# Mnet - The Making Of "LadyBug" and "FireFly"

wanted to bring a campaign to our viewers that reignited this magical feeling and made people want to come with us on this magical journey and just make you smile again, make you feel something again, make you feel the emotion that you feel every time you sit down and watch Mnet. We've been looking for the opportunity for quite a while now to be able to incorporate live environments and miniature sets and stuff. When this job came along, it proved to be the perfect opportunity to explore that.
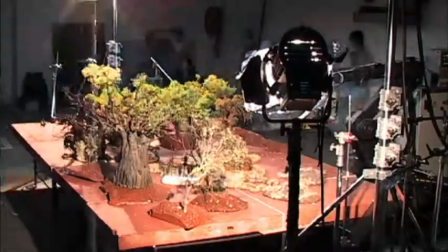Filmed in stereoscopic 3D, the ads incorporated miniature sets, stop-frame animation, computer graphics, and live action.
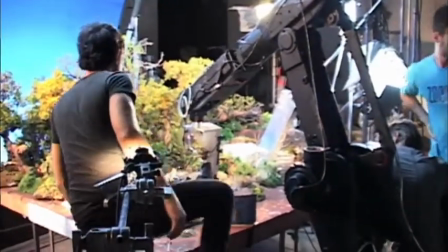It's the first time a project of this complexity had been embarked upon in South Africa. There's a charming story about a little ladybug who flies through this beautifully lit meadow,
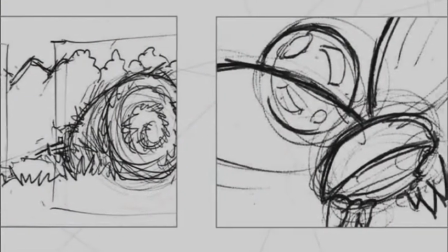and she stumbles across a little boy in the middle of the field, and he's busy blowing bubbles, and she flies towards the bubbles.
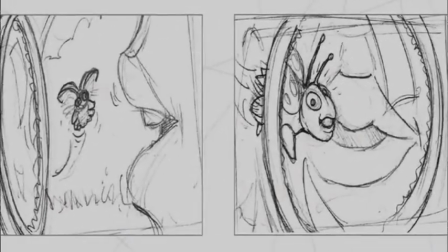She's really intrigued, and she accidentally gets trapped into one of the bubbles, and initially she's very terrified,
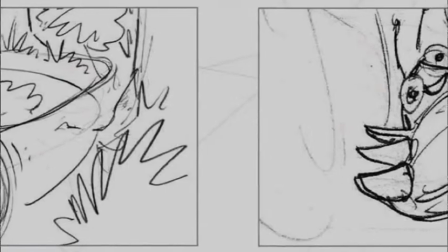and then as her journey begins into the forest, she starts to loosen up and she enjoys this joyride. We open up in an abandoned house where we notice a little firefly is in love with a light bulb.
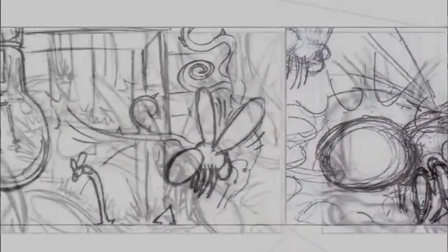The light bulb then dies suddenly, and the firefly is devastated.
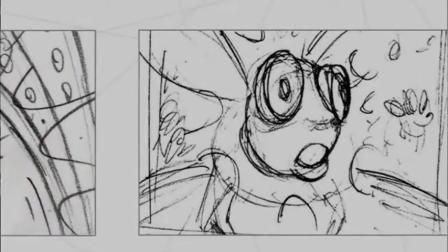He goes off on a dark, lonely journey, and just as he starts to give up hope, he catches a glimpse of something even brighter and more beautiful than his first love.
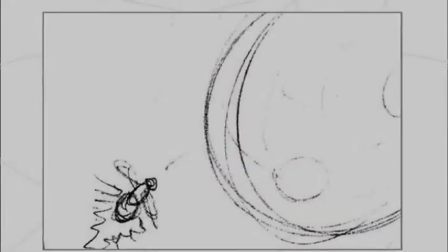So the firefly finds love again. I was really influenced by kind of underwater plants and environments,
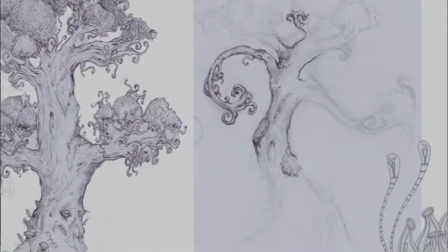and that's why quite a lot of the elements you see in the forest scene have got this kind of weird, surreal design to it,
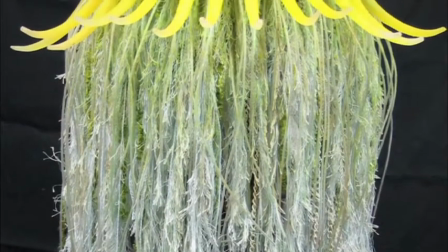especially the willow trees. They're kind of these sea anemone lanterns. I wanted to make the house as detailed as possible.
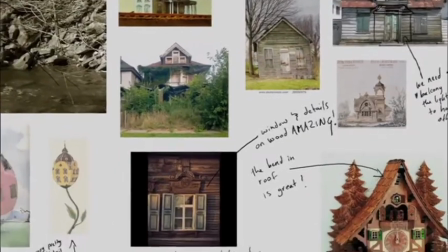I looked at a lot of houses actually from San Francisco with the nice brookie lace.
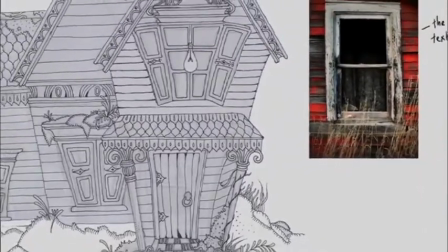And also its proportions, you know, it's kind of very skew, goes in at the bottom. Stephen's craftsmanship brought Reed's drawings and vision to life.
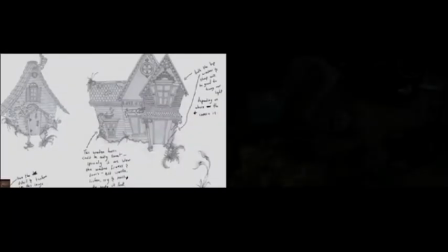His experience on the set of 10,000 BC helped transform Reed's illustrations into meticulous miniature models.
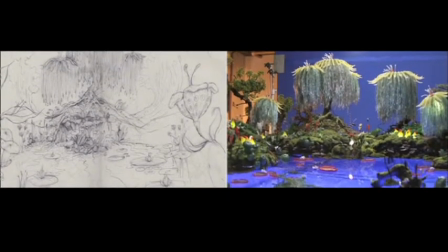He borrowed materials from real life, nature, and his own designs to give the world a real, yet fantasy feel.
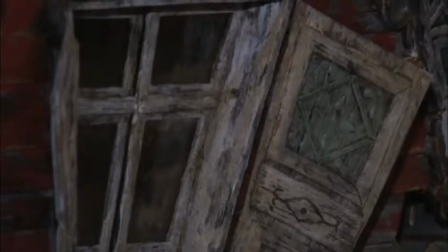Little areas like the door and the window frames, areas like that we spent a lot of time on, and we built lots of intricate little details in there.
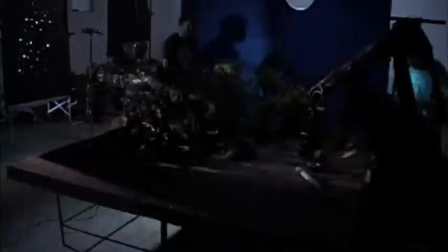We kind of decided on a 1 to 14th scale would basically end up being like 6 by 4 meter set.
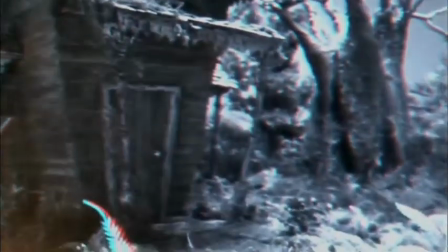Shooting for 3D requires that footage for the left and right eye be shot separately so that it tricks the eye into seeing the visual in 3D space.
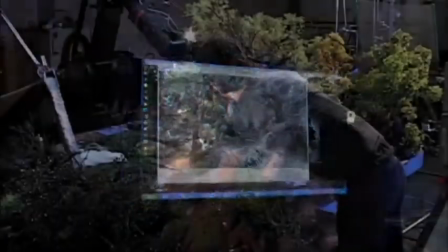As the ads were shot on a miniature set, it brought its own set of problems.
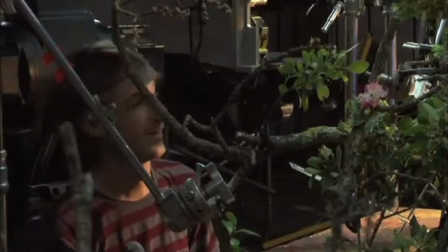The space between the two camera positions also had to be scaled down proportionally and ended up being only 2 millimeters apart.
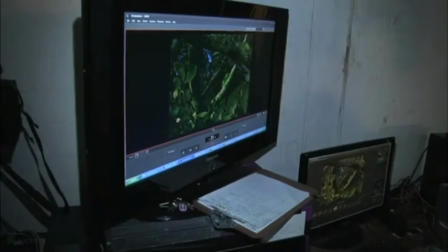To get this level of precision,
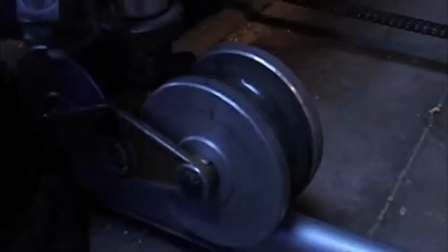we needed a motion control arm to photograph one frame at a time in first left, then right perspective.
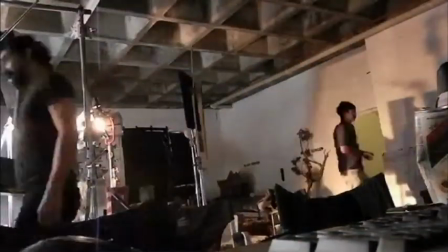Shooting the 2-minute footage using this method took more than 3 weeks of 18-hour days.
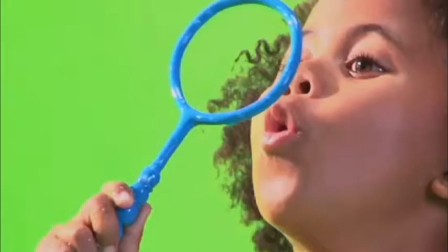The boy was shot against the green screen so that he could be comped into the miniature set seamlessly.
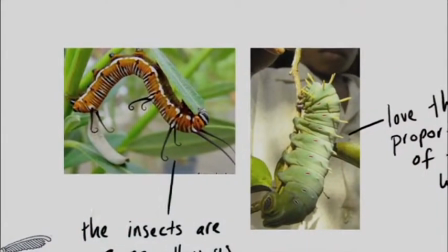What we wanted to do with the characters was to obviously make them honor what they look like in nature, but also to create a bit of a heightened reality. You know, the ladybug is a little bit clumsy, but she's also cute, but we didn't just want to keep it that simple.
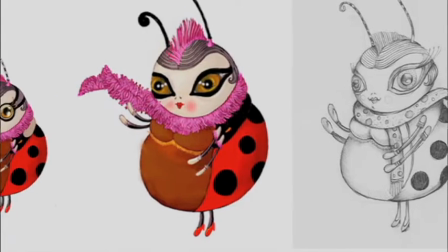So we added elements like fur and slightly rounded body, cute little sunglasses,
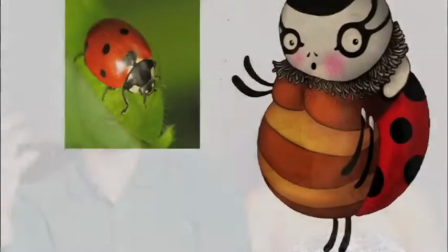things that just takes it a little bit out of the mundane and makes it more compelling or more entertaining for the viewer.
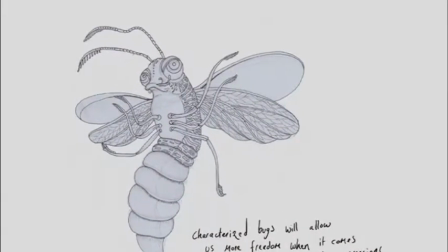The next character that was the main element was the firefly. Like initially, like when I read the script, you kind of got the feeling that he is this lover.
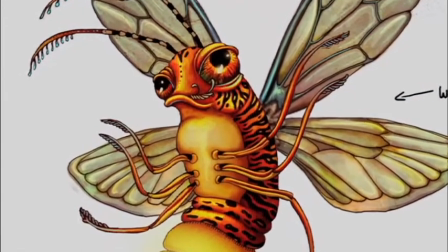That's when I thought giving him the moustache and making him a lot inspired by French.
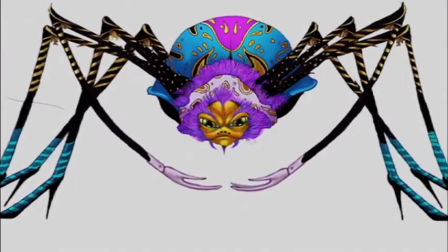The spider as well, a very cool character. He makes a little cameo.
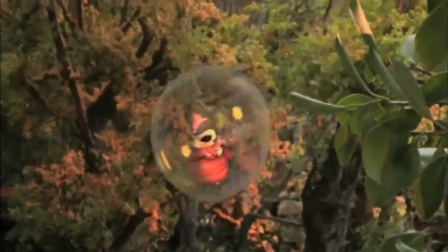Bringing human emotions to the creatures helped create empathy and charm.
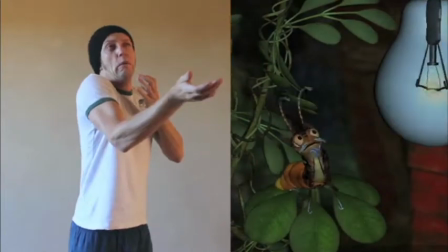So an actor was brought in to act out the bug's emotions, and his expressions were then mimicked on the bug's face.
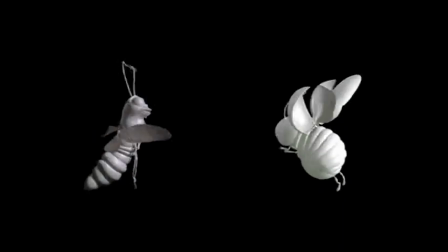It was very important for us to add as much detail into the textures
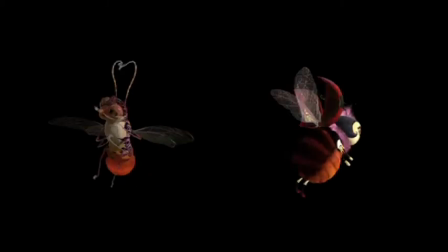so that we can match that with the amount of detail that we had in our miniature sets. The next stage of the process was to bring all the elements together into a seamless whole,
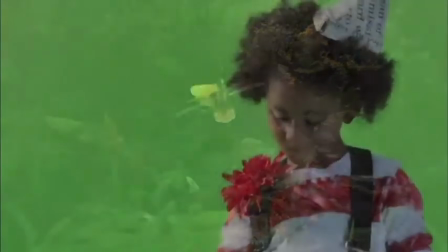where the computer-generated characters, the forest sets, and the real-life boy could live in the same world.
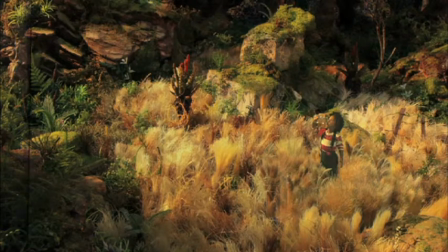And these guys would basically then put the 3D together, they would put the light effects into the shot, they would add the atmospherics, and they would basically grade the shot. We're very excited about these groundbreaking 3D magical promos.
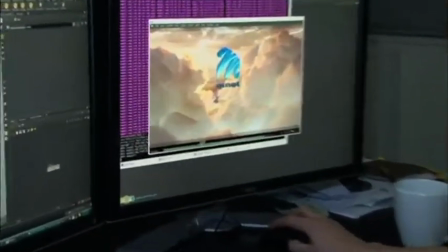Mnet truly believes in bringing magical entertainment to our viewers.
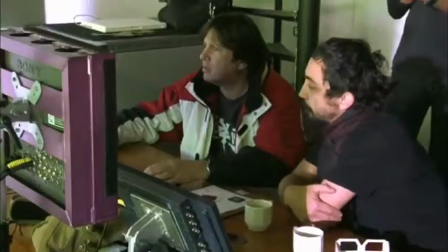And the result is beautiful. You know, I think it's a fantastic collaboration from Shy the Sun to then Black Ginger in the post facility, Ogilvy, and to Mnet, our client. You know, all working really well together.
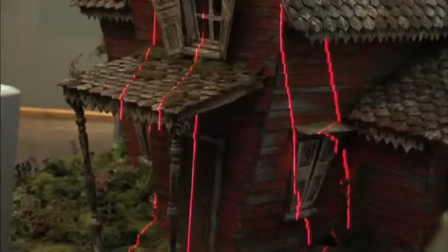Creating the first fully 3D ads in South Africa with this level of technical expertise finally paid off.
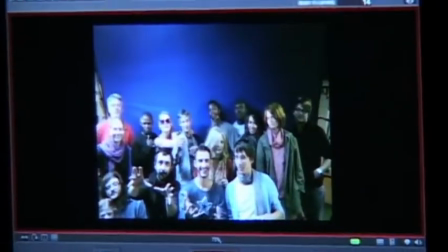Nothing came close to the experience of finally seeing months of hard work on screen.